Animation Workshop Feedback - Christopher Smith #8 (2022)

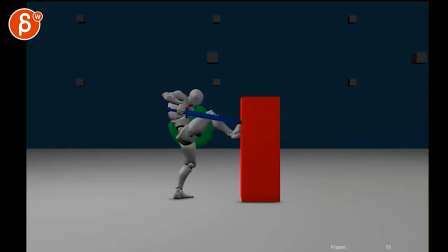[7:08]
push off again it might be that's
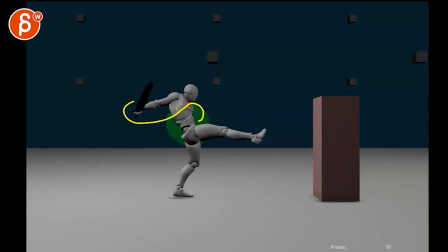[7:13]
really broken there with the wrist watch out once you get into that but maybe you can do an interesting swingy another nice clean arc because it's almost like ah but slightly more out of control i do like a little flourish with that at the end so then the sword is high up here and then it can go almost like one more
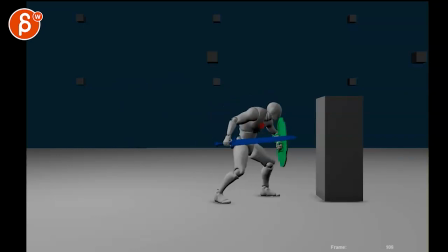[7:31]
little flourish down there back into action like he's so confident that into this go be the end pose the rest works i would just not have the handle here where his butt is that's because it's a tangent
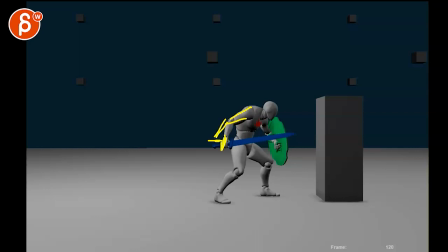[7:46]
right there so you can bring that arm further outside the handle whatever that's called the guard whatever that's called is further away from his buttocks and then we have that and maybe even separating the shield
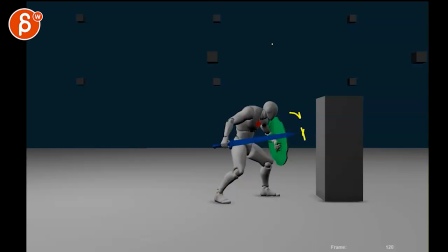[8:02]
I do like that it comes out there. All I would do is change the color between the background and the sword. So maybe the sword could be slightly brighter. I wouldn't brighten up the background because it has a nice silhouette. So maybe in a slightly different color for the sword and the brighter. Like a glowy all white, maybe.
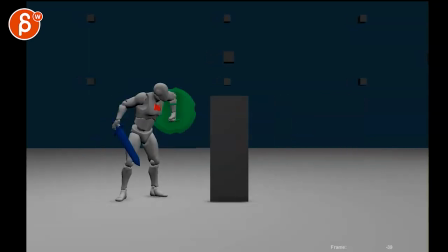[8:20]
Something like that. But that's kind of that. I think broader terms. Again, the actions are cool.
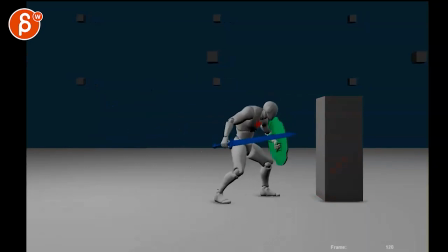[8:26]
I like the little details. Strong poses.
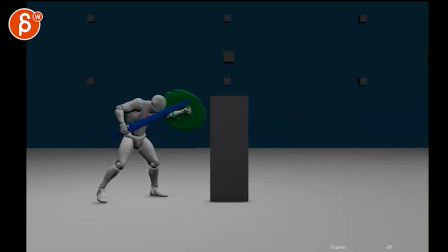[8:30]
Especially this at the beginning. is neat going into basically that idea of i'm starting and now let's go
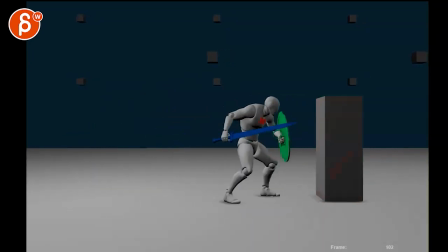[8:36]
incorporating those kind of flourishes every now and then which potentially might be too like character-y and less straightforward mechanics that's totally up to you just wanted to throw it out there
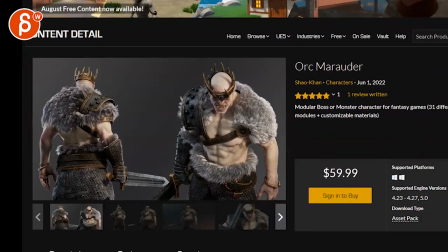[8:49]
and um yeah as you do keep this in mind in terms of the
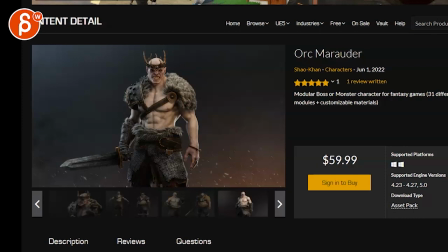[8:55]
silhouettes you're gonna have big shoulder the pads you have a crown how that's gonna work out unless you take it off and it's more
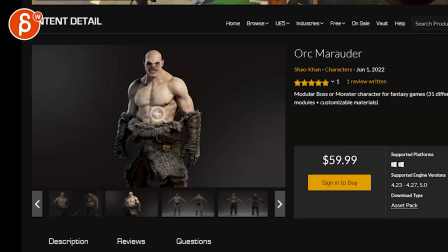[9:01]
like this maybe not like that you know just think about how the end so that's going to be if he has this big cape
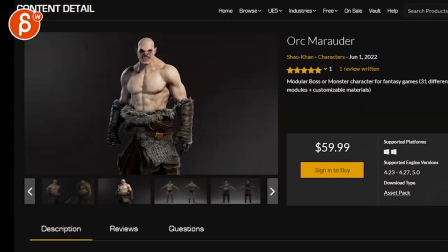[9:07]
whoa i just hit full screen if that big um you know not cape but kind of around
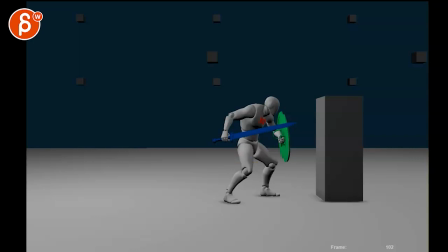[9:14]
the legs if that's going to be there how that is going to affect the silhouette so if you do something like this can
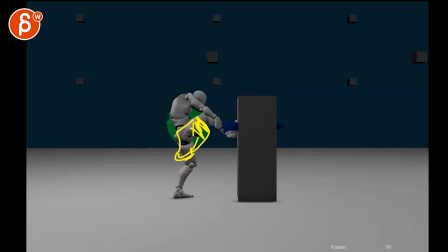[9:22]
you do that will that thing be able to stretch this far it's going to cover all of this what else is there in terms of silhouette and so on so just as you make those uh notes as you apply those notes whatever you want to or whichever notes you want to apply it will be up to you just think of what
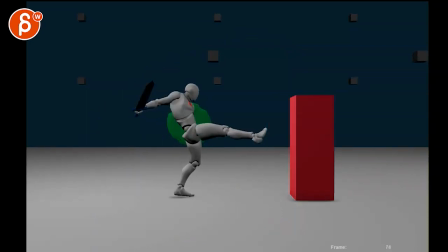[9:37]
is the final character design and um how is that going to potentially change or force you to change some of those poses all right thanks all right there's an email you can sign up you can start whenever you want you can submit whenever you want you get 16 submissions either way a like and subscribe would be awesome all right thank you